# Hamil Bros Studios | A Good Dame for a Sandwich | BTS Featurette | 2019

And it really feels like there's a window there, and we put a light on the other side of that wall. One of the things about our dame is we wanted her to feel really mysterious, and there's a lot of allure,
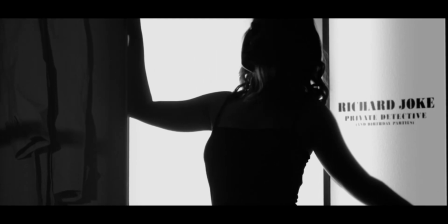and you want to see her because she's just shrouded in this silhouette.
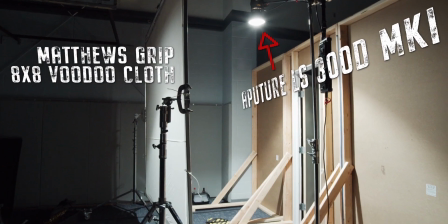And to achieve that, we used an 8x Matthews voodoo cloth in a frame with an Aperture 300D blasting into it.
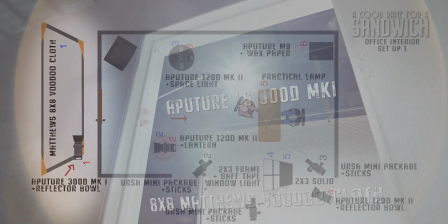So we kind of almost have this halo-y glow wrapping around her, but there's no detail on her face.
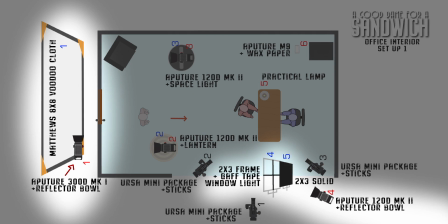And then we used that same 120D with a gel frame and some tape on it to give us a window texture on the wall next to her so you can tell that it's not just pure black, but she's just gone. One of the classic noir gags is having that one completely unmotivated slash of light on the eyes, and that was really a fun effect to do.
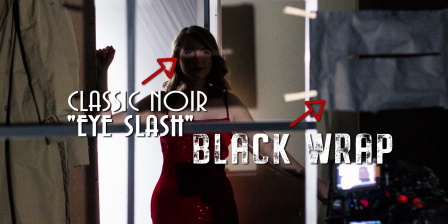Super simple. we just took a sheet of black wrap, cut a hole in it, strapped it onto a stand, and blasted that light through it.
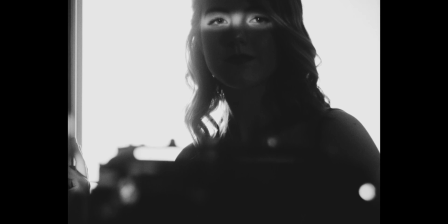And it's one of those things that's so easy to do, but we never do that stuff anymore. And I think that the impact that we got from it was really effective. So one of the scenes, we have our two actors in a car.
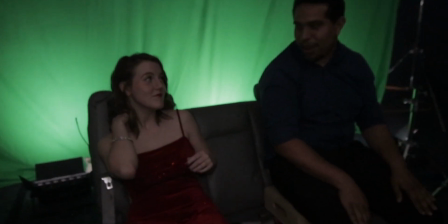We actually took a backseat of a car and did, there's like, you know, a process trailer, and then there's like the poor man's process, and then there's like what we did.
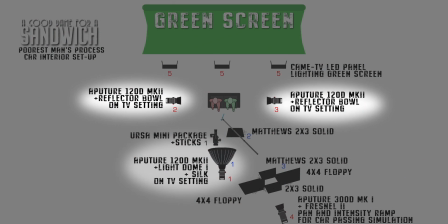So we used three Aputure 120D Mark IIs on the television setting at different frequencies from the sides and the front with a light dome to just kind of give it the feeling that lights are moving.
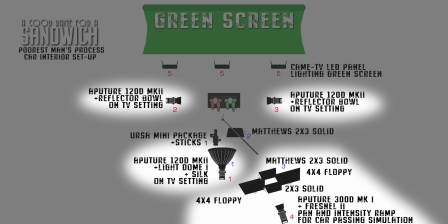And then we did a gag with some four bys and cut the shape of a windshield,
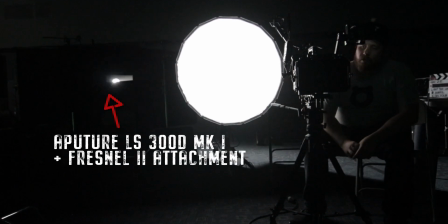and Jacob's operating a 300D whipping by to look like a car passing with an intensity ramp and everything and it actually looked pretty good. When it comes to comedy there's a level of complication that's just going to be inherent.
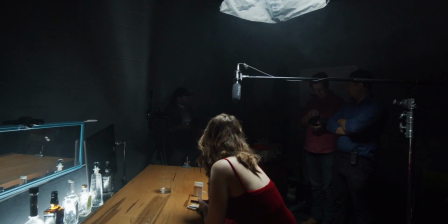First big gag we had in the bar scene was you We have our dame. She's a social smoker. And our man comes in, sits down, orders her a drink. A cigarette manifests, and she puts it up to her mouth. And our man's like, here, let me light that for you. Well, where does a cigarette come from? We got the idea of, let's get Jacob and Dansby, and maybe Ian.
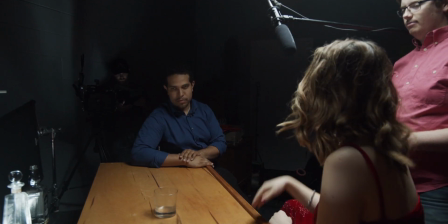Let's put a cigarette in each one of their hands and put them all in at the same time.
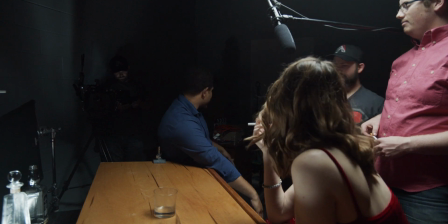once we got that nailed down then came the the next gag was she's gonna take take a long drag off the cigarette and blow the
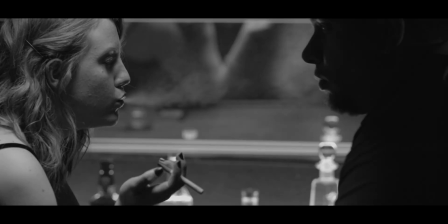smoke into Ian's face and what better way to do that than with the fog machine the tube of justice got introduced so we had to rig a piece
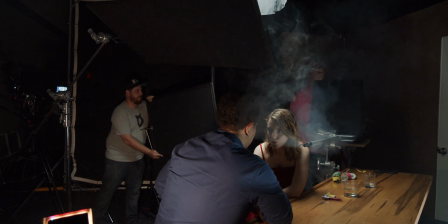of Robert's speed rail to the fog machine and place it where Eve's mouth was gonna be so that when she you know blows out the smoke it looks like it's coming out of her mouth we've launched the fog through the tube and it just goes everywhere. Robert's taping it up and every time he puts on a piece of tape fog starts coming out of another hole somewhere in the wrong direction.
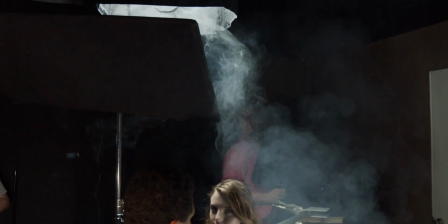Robert fought the fog and the fog won but in the end we figured out that Robert had a first-aid kit in his car. We got one of the rubber gloves out of it, got it on, cinched it on, taped it up and that gave us our perfect stream of fog.
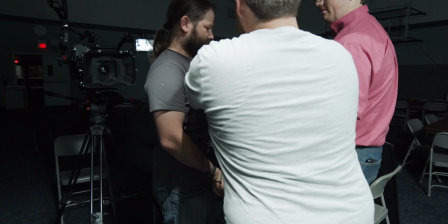Danesby let us borrow an old rotary phone that he just had lying around for phone booth scene. The more practical elements we could have in our VFX scenes, the better off we were going to be.
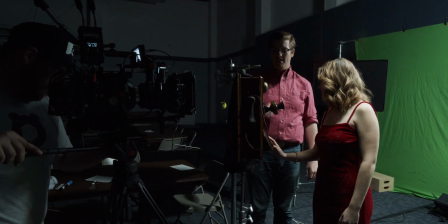This scene is also where we placed accent, the keyword for this competition.
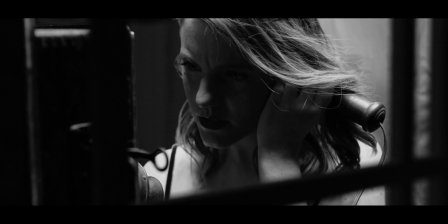Our records indicate that your warranty has lapsed and it is our duty to annoy the hell out of you until...
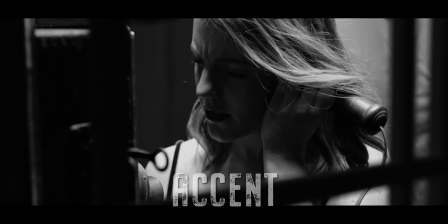I had a hard time understanding their accent, but that was about it. Oh, and I don't have a car.
One of the funniest gags in this film is the phone booth scene where she asks him to walk him home, and they're basically already there.
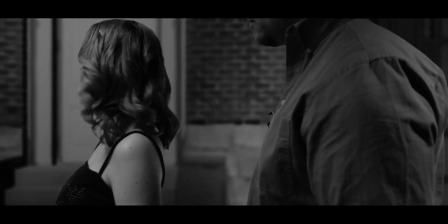And that presented a lot more challenges than it might seem because it has to be enough motion that you feel that they're walking, but also so little that you really get the sense of, oh, we didn't go anywhere.